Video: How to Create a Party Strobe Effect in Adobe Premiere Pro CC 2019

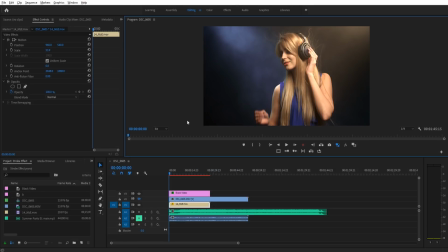Hey, what's up everybody? Adobe Masters here, and today I'm going to be showing you how to create a party strobe in Adobe Premiere Pro.
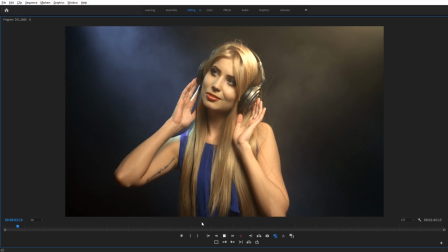It's going to look a little something like this.
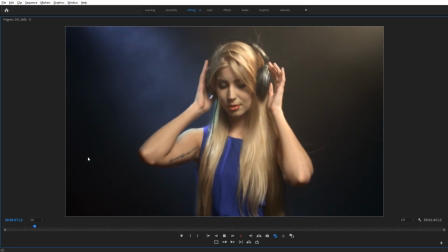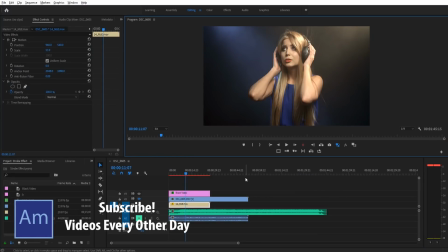And so that is what we are creating today. Now you'll notice that we have a couple of neat little things in here.
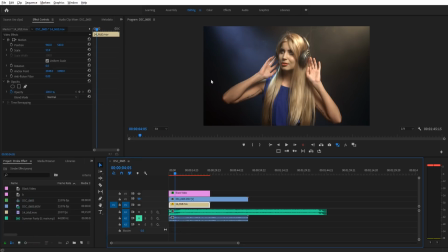The first off is that we have it affecting only the light areas, and it's very, very subtle at the beginning.
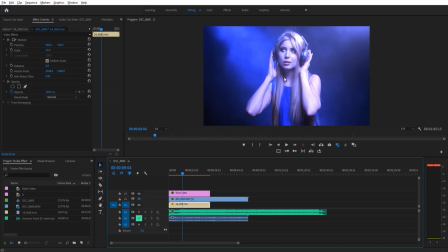And then with a drop, we can actually turn it up a little bit and make it, you know, feel like an actual party might.
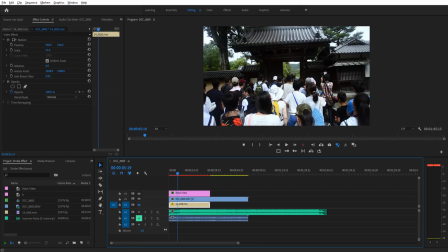Another really neat thing here is we can actually toggle on some random footage like this Japan, all of us going into a temple, and it works with it as well.
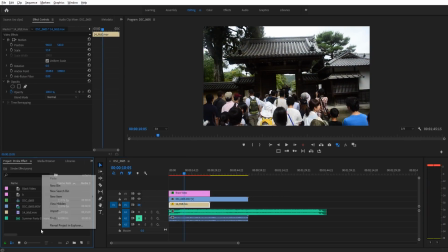So this is a very versatile effect. So let's get started on the effect. First things first, we need to go ahead and create ourselves a new sequence.
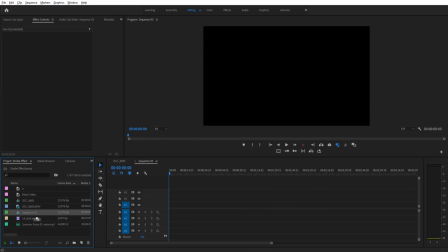We need to drag our footage into that sequence.
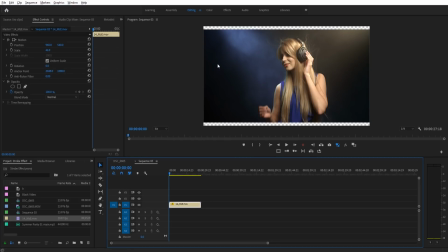We're gonna keep the existing footage just because this is actually a little bit of a wider angle than typical, so I don't want it to create a weird sequence here. And I'm just gonna zoom it in to make sure that it fits a little bit. So there we are. Okay, so first thing we need to do is we need to add on that strobe effect. To do that, we need a black video.
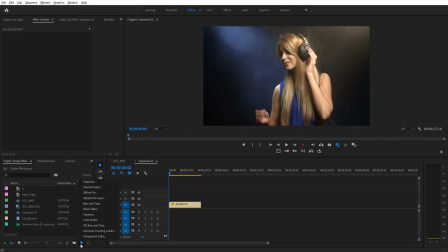So if we go into our bottom left, into our project tab, there's this little leaf down here. We're gonna go there, we're gonna look for black video. It's gonna automatically set it to the sequence settings. Click OK, and let's go ahead and rename this. We'll name it light bar, sure.
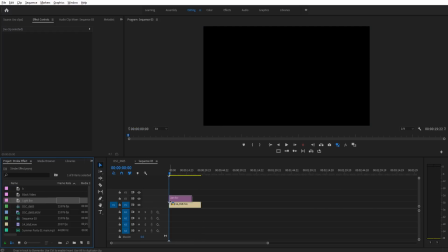And so now we're going to take this light effect, drag it on the top here, and you'll notice that the black video is doing as advertised. It's just a black video. So the next thing we need to do is we need to add that strobe effect on. If we go into our effects, we're going to look for strobe. Strobe light right down here.
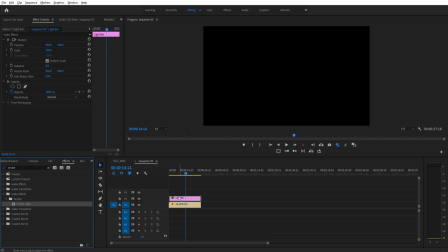We're going to take strobe light and put it onto the black video, the light bar effect.
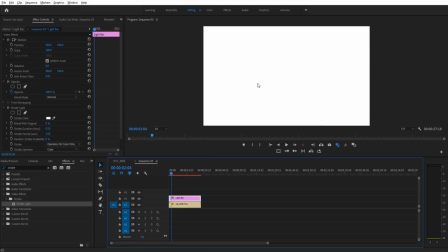And now if we play it back, you'll notice that we're getting just that, a strobe light, a white to black, white to black. And we could change this color and it'll go, you know, blue to black, blue to black. We could take the blending mode of this top layer, this, and make it screen, and then blend it with the original a little bit.
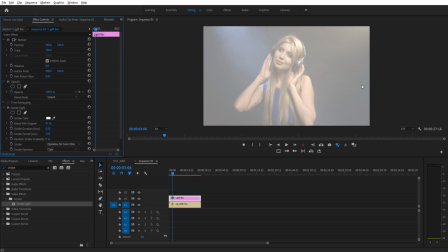And this sort of works. But the only problem here is that it's actually screening the entire thing.
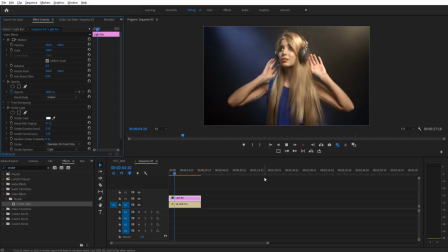So the white is being applied to everything, which doesn't look too realistic. It makes it look like it's amateurish, like we're literally just placing color on and off.
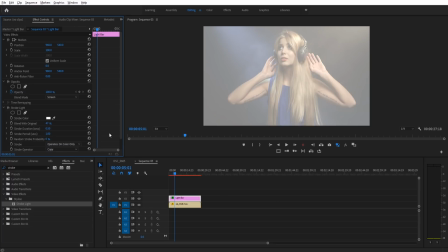We want it to look a little bit more organic than this. So instead of screen, we're gonna go with color dodge. And color dodge will make it so it's only affecting essentially the highlights here, and it affects the lighter tones more than it affects the darker tones, which is how light reacts, and therefore it immediately looks more realistic.
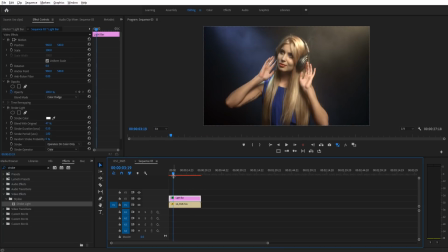With this, however, we want to make sure that the light isn't too intense,
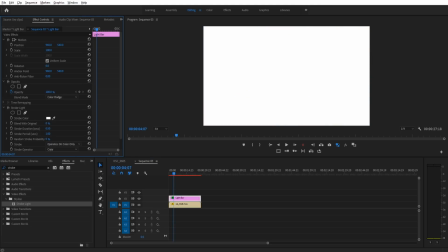so that's what the blend with original is going to do. If we go all the way to the left, it's just overwhelmingly bright.
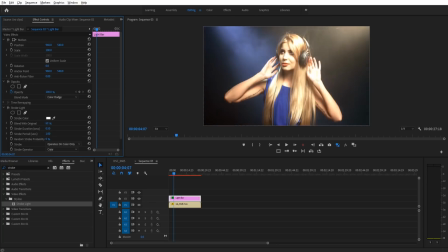All the way to the right, it's off. So we have the ability to control how bright we want the lights to go.
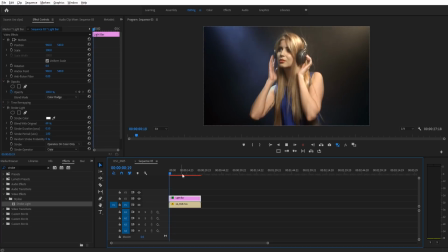So that's our first step. So now we have the light actually coming in. Let's now color that light.
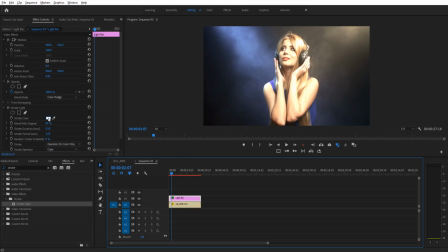Now you might think taking this strobe and animating the color over time would work, but I don't know if it's a glitch or if I'm using it wrong, but if I animate this, it only sticks with the very beginning color. So that's not the way that we can do this.
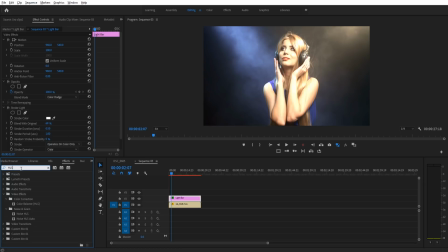So what we're gonna use instead is we're gonna search for an effect called HLS, and it's gonna be under Video Effects Color Correction, Color Balance HLS. We're gonna put that on the black video or our light bar layer here. Scroll down up in the effect controls and we'll see it down here.
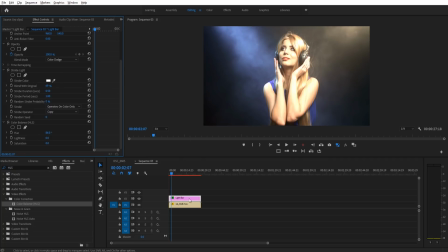Now, the hue and saturation won't actually change the color of the strobe unless we give it a color.
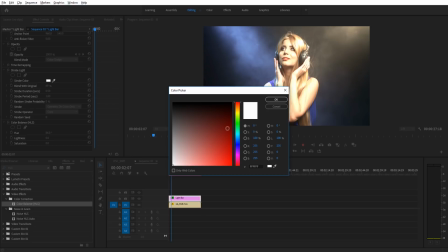Reason for this is because what it's doing, what the hue and saturation essentially is doing, is it's taking this bar and it's moving it. But if there's no color to actually be changed, it's gonna be white the whole time. So that means we just need to select any color here.
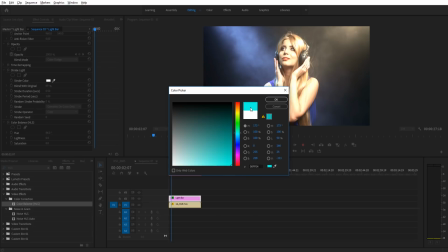We're just gonna go select a color on the right, and now you'll see that if we move this bar, this area goes up and down as well. If you want to make it like a lighter color palette, you can do that and it'll move with those brighter sort of colors like so. I'm going to make it a deep color though. Click OK.